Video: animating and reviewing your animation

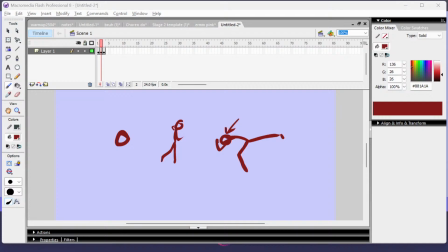83:18 Shark up, there's FLA below. Bro, don't do it yourself. Oh wait, I actually just forgot hands for one frame. Finally found a video player that lets me go frame by frame.
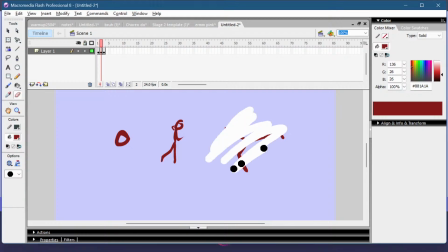83:37 Glad to hear that I'm helpful. There's a FLA below.
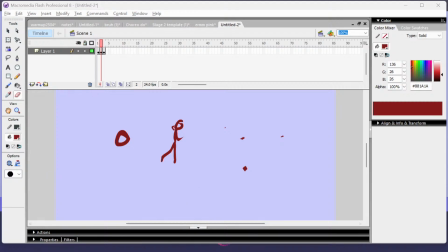83:43 Did not notice. Okay, two more. Next one is by Nick 2.
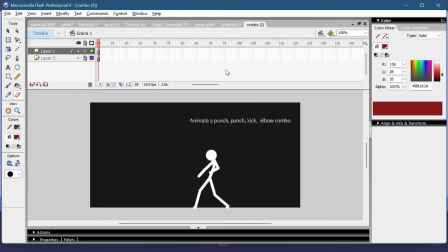84:01 A combo. Animated punch, kick, elbow combo. Animated punch, kick, elbow combo. Let's see how it looks.
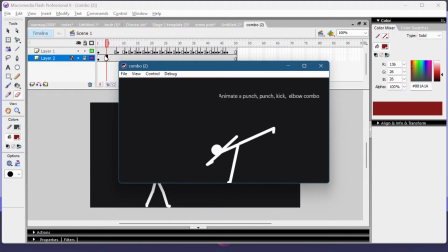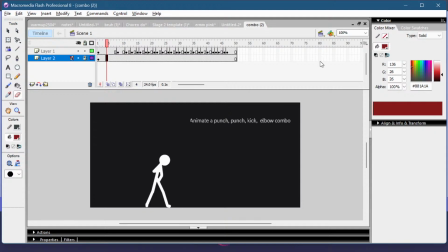84:22 Oh no.
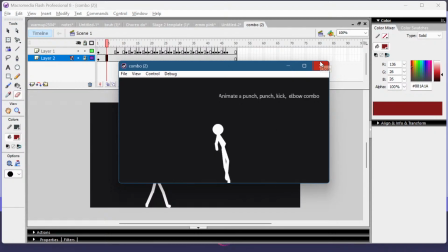You stopped the combo here. You failed. Like, this kick is way too heavy.
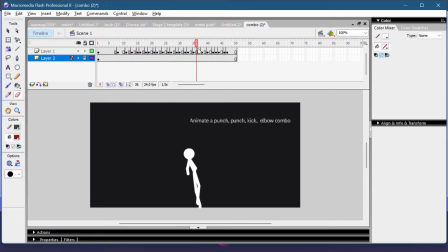84:40 You need to connect the kick to the elbow. Otherwise it's two combos. Nobody would still stand here after this kick. This elbow would not even connect. He's already lying dead on the floor here.
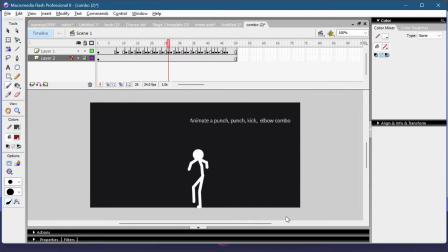85:02 But I think I talked about that before. You need to think about what they're doing. Like, what's happening to the opponent right now. The reason...
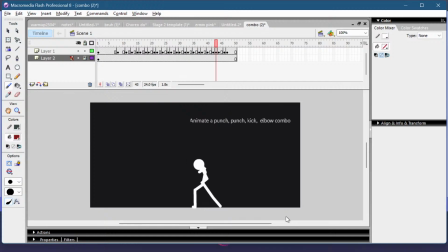85:20 Not the reason. The way to fix this... Don't bend him down this much in the kick. This looks so heavy because all of his body parts are stretched out. So this is maximum weight you put into the kick.
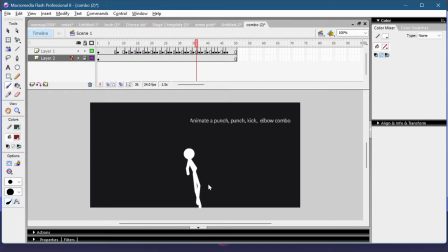85:41 And you even add a lot of balancing, which is good. But you can't even connect this elbow anymore. So instead, I need a frame to draw on. I would go for a light kick maybe.
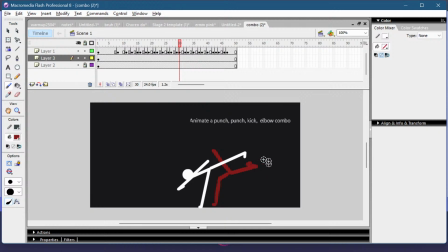So don't bend him down this much. Maybe have him a bit diagonal, maybe a bit bending, but
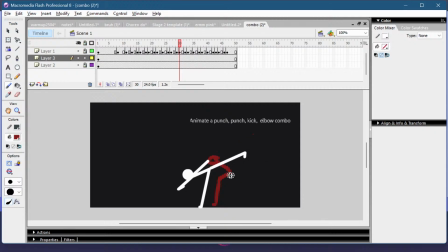86:18 don't go for this stretch, this heavy stretched posing. Like you can have the knees shown a bit. I guess you could also look at the direction where you're kicking,
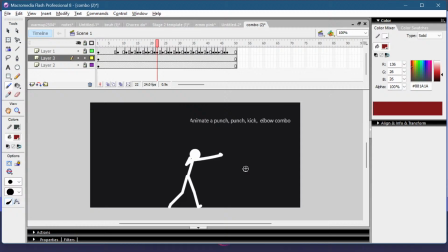86:34 because he was looking at the direction before the kick. So you don't have to turn him, you can just pull back the arm, and then instead of turning him around, move forward.
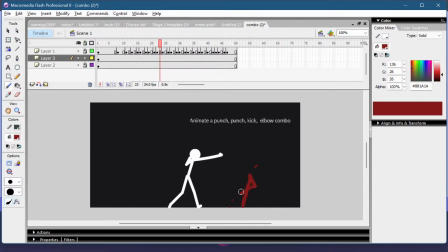And then I barely see my cursor because the background is black.
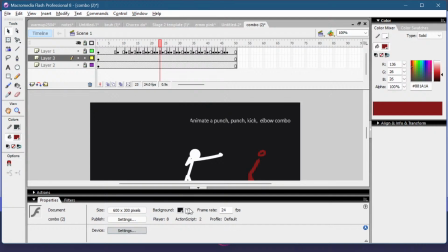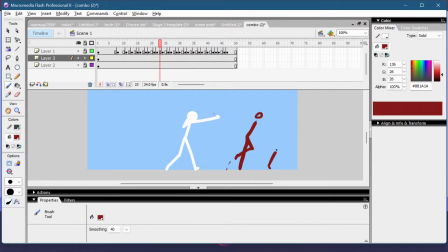So he's going from this to that.
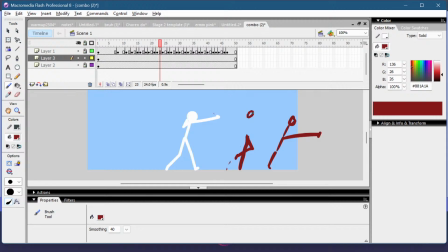87:24 Actually, maybe it's better to move his body back. But you don't have to turn him around. You can just move the upper body a bit to the back while you're doing the kick. And after the kick,
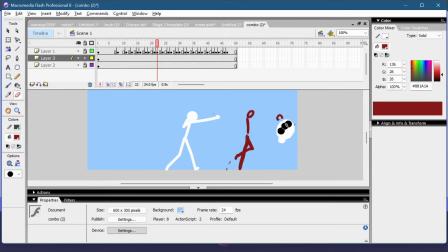87:44 honestly, you can do many things. You could go for the elbow after using this kick into a jump, and then spin around with the elbow.
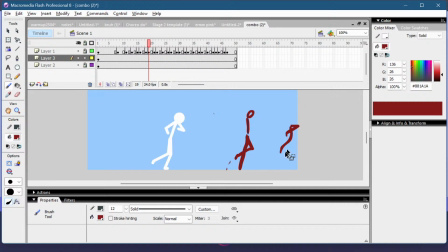88:01 Or you could bend down after the kick, like pull back down the leg, and then do this kind of movement. You go into an elbow from below.
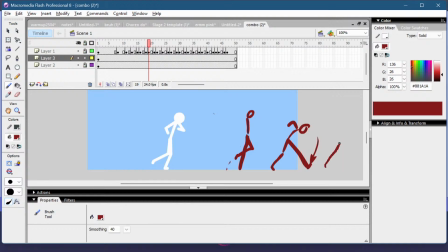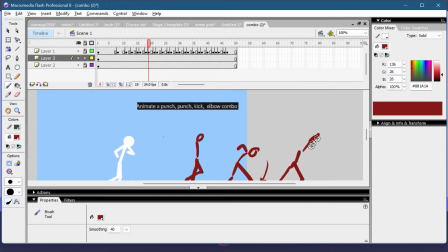88:22 Make an elbow that goes diagonally up, maybe.
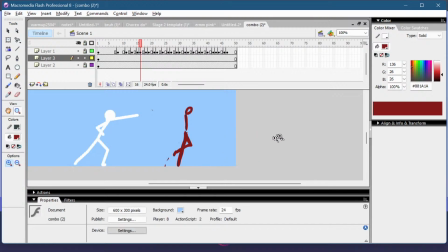88:29 Or just walk forward and do a straight elbow, I guess. But don't make the kick look that powerful if this is a combo, because this wouldn't connect. And then he's a bit resizing.
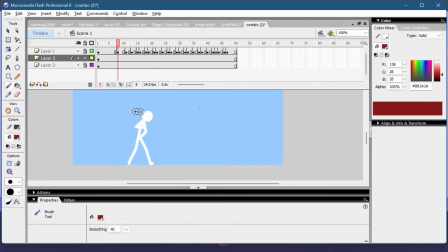Let's see.
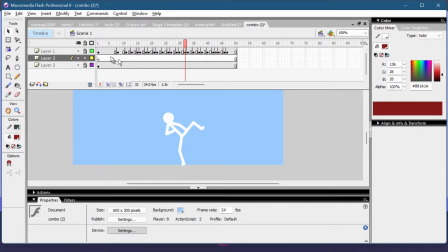89:07 I normally don't point out resizing, but this is quite a lot. And it's... also the spacing is not...
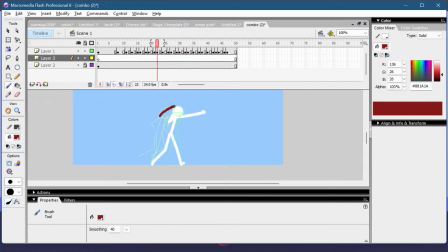89:28 the movement goes like this and then like this. You could have his head like here, around here. That.
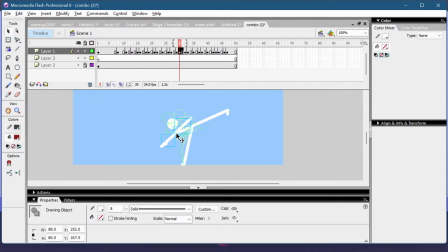And this would connect more.